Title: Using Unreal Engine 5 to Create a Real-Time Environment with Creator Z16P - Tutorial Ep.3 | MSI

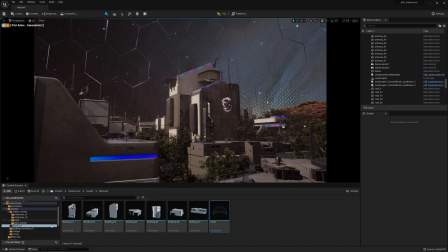(8:13)
So it just has like a bunch of oxygen and it just allows for the trees to grow and everything. Now I am going to make my dome a lot bigger than would normally be needed.
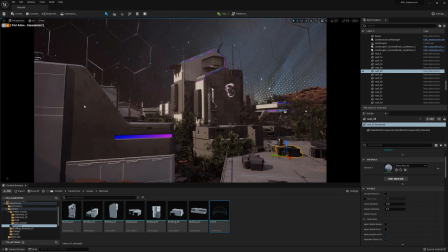(8:21)
This is because I do not want to have my sky filled with these really small shapes. So simply by scaling it up, the shapes will be a little bit bigger.
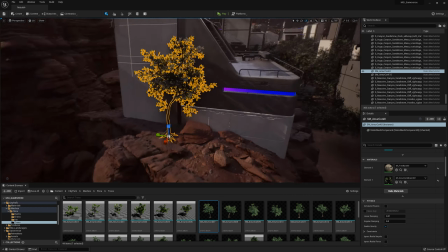(8:28)
And also you can see that it has like some glass in it, which is nicely reflective. Now what I'm going to do is I'm really gonna work on the finer details.
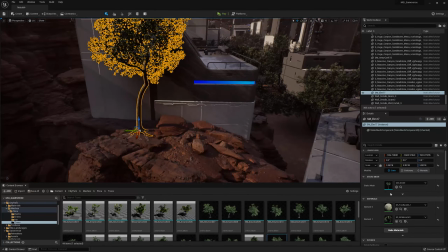(8:36)
For example, over here you can see me manually placing a tree because I felt like I wanted to have a tree just sitting like in the edge because else this building feels too flat.
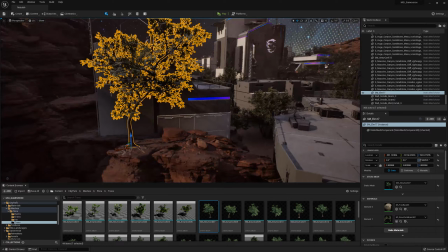(8:45)
And because it is so close to the camera, it is just nice to have something there so that it feels less flat, see? So that actually adds quite a bit to our scene again.
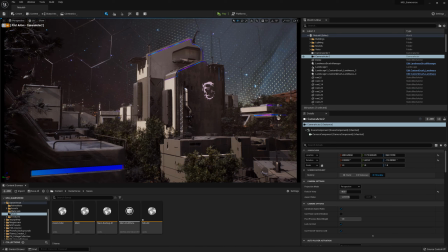(8:54)
It's something that you will play a lot with having a foreground object, a midground object and a far distant object.
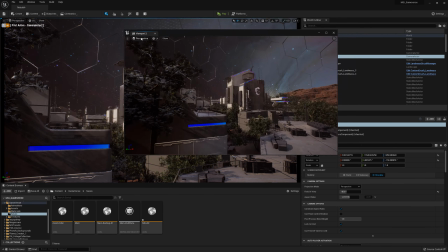(9:02)
It's quite a classic technique to just get like something quite interesting. And what I see right here, I quite like.
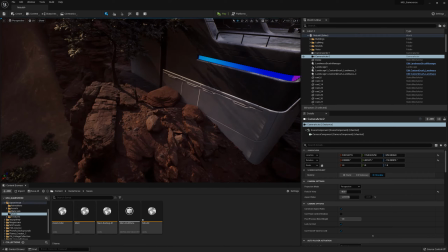(9:08)
So you can see me just using like my 2 viewports.
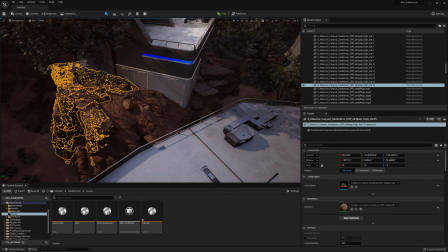(9:10)
Now at this point my laptop is going to run a little bit slower, not too much, like 10 FPS slower, because it needs to render 2 viewports at the same time.
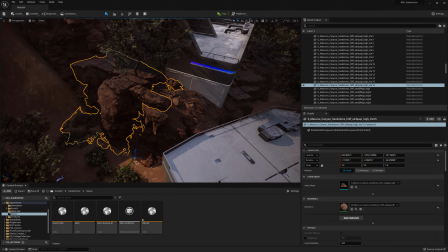(9:18)
But honestly, so far it's holding up really well. I'm seriously impressed, especially as someone who is only used to using desktop PCs.
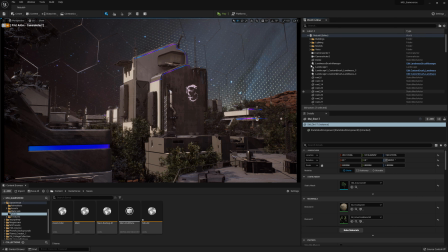(9:29)
I'm really impressed by it. But anyway, you will hear my full thoughts in just a sec.
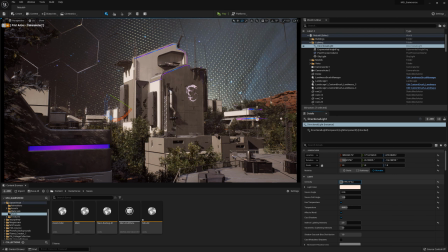(9:33)
So over here, I'm now just playing around with a bunch of different things. I'm just kind of like jumping back and forth from asset placement to lighting right now.
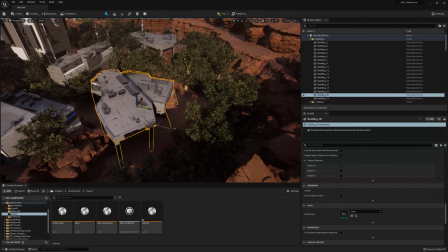(9:43)
And here with my lighting, there are always a few settings that I like to use.
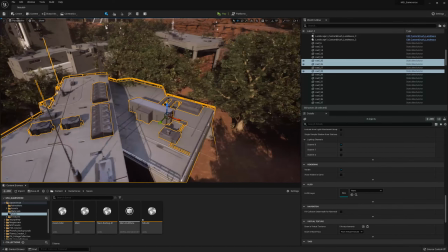(9:47)
So I'm still just like placing few of these buildings because I didn't really like the camera angle of it.
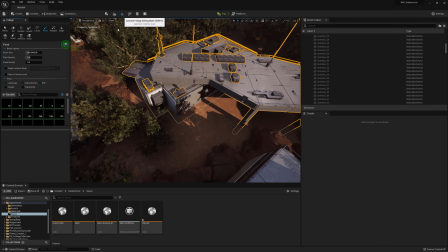(9:52)
But then we are going to focus on our lighting. And for your lighting, Your main focus in exterior environments is often the skylight, it is your direction light,
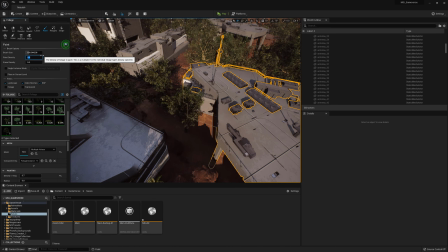(10:01)
which often is your sun, and it is your post effects and then your fog, which we also have.
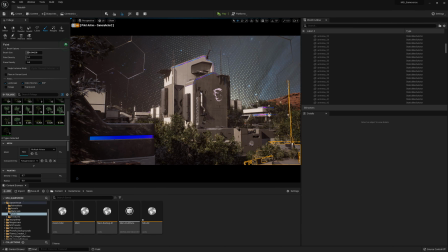(10:08)
So, and what I'm mostly going to focus on right now is color grading. Color grading is really powerful inside of Unreal.
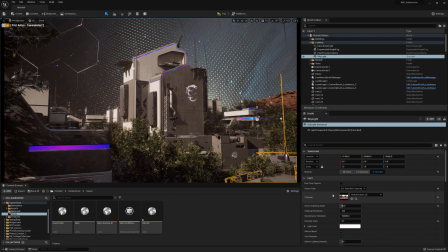(10:14)
What we can do with color grading is we can literally take a screenshot of our environment, go into Photoshop and change the colors how we want.
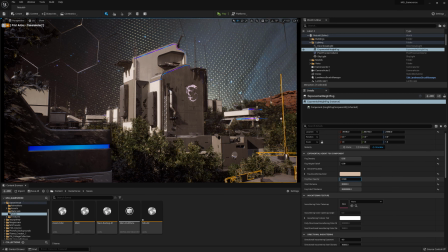(10:22)
For example, adding more contrast. For example, just like changing the general colors, changing the shadow colors.
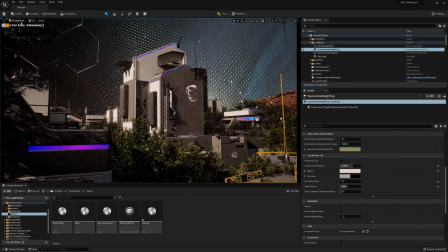(10:27)
And then we actually have a method of translating this back into Unreal Engine. This method is called LUTs.
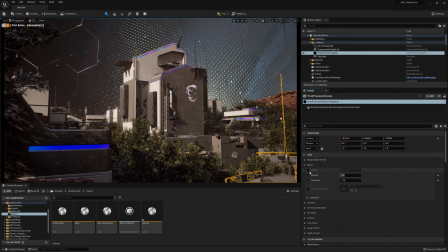(10:34)
So color lookup table. If you enter that in Google, you can go ahead and you can find it out. Or you can check on my YouTube channel, Fast Track Tutorials. And in there, you will also be able to find a video on how to use LUTs.
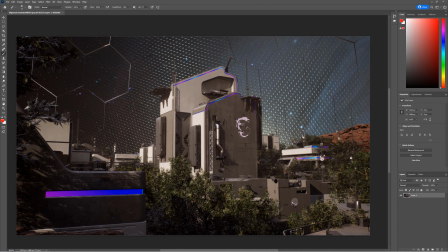(10:47)
So that's what I'm doing here. I took a screenshot. And now I'm just basically adding my LUT, which is this little bar that can basically control your colors.
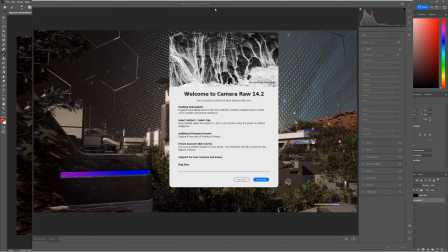(10:56)
And now what I'm doing is I'm just going to go ahead and use my camera raw filter inside of Photoshop to change the colors a little bit.
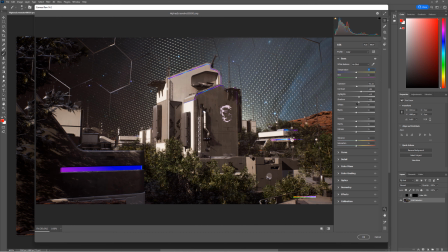(11:05)
So here you can see me like just playing around in general with my exposure, my contrast,
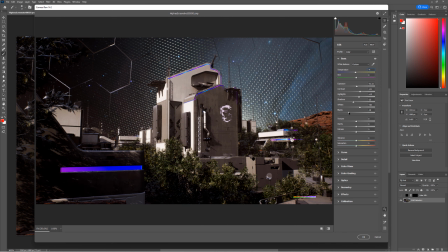(11:10)
my highlights, my shadows, all that kind of stuff, just to get something a little bit nicer out of this. And for the rest, the lighting is really not special. It's one directional light. And in your direction light, the only thing that you want to focus on is, of course,
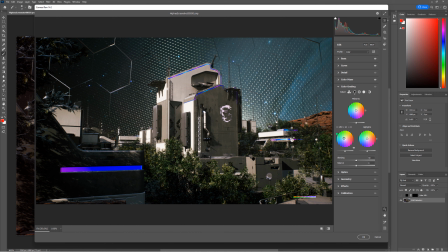(11:23)
having an interesting angle and just having your light to be strong enough so that we get like this glare that you can see here. And here you can see me like playing out with the shadows, by the way. And then on your direction light, make sure that you have cascaded shadows, the distance up really, really high if you have big environments.
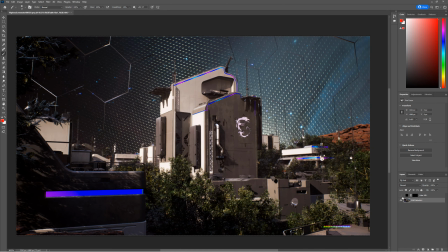(11:43)
So you just want to scroll down and then you have cascaded shadows and then you have the distance which is...
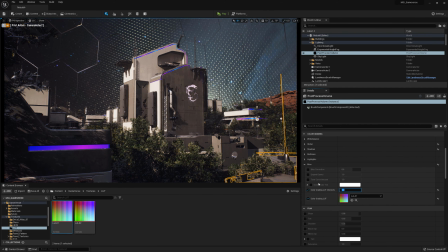(11:49)
which will basically increase the distance from which your shadows will be active. For your post effects, Unreal Engine 5 made the post effects really, really easy.
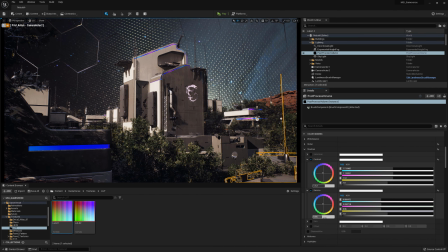(11:58)
You barely need to do anything.
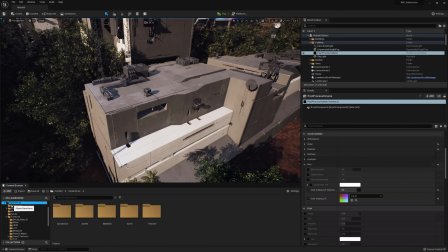(12:00)
So I'm mostly just spending my time within the color grading effects where I switch between my shadows, global, and my color grading LUT, as you can see over here.
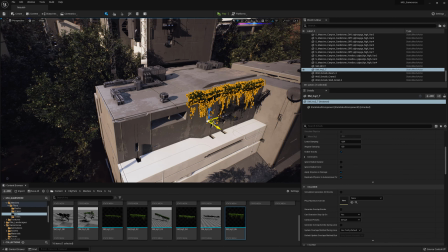(12:09)
And meanwhile, I'm also just placing some ivy. This is just like some extra.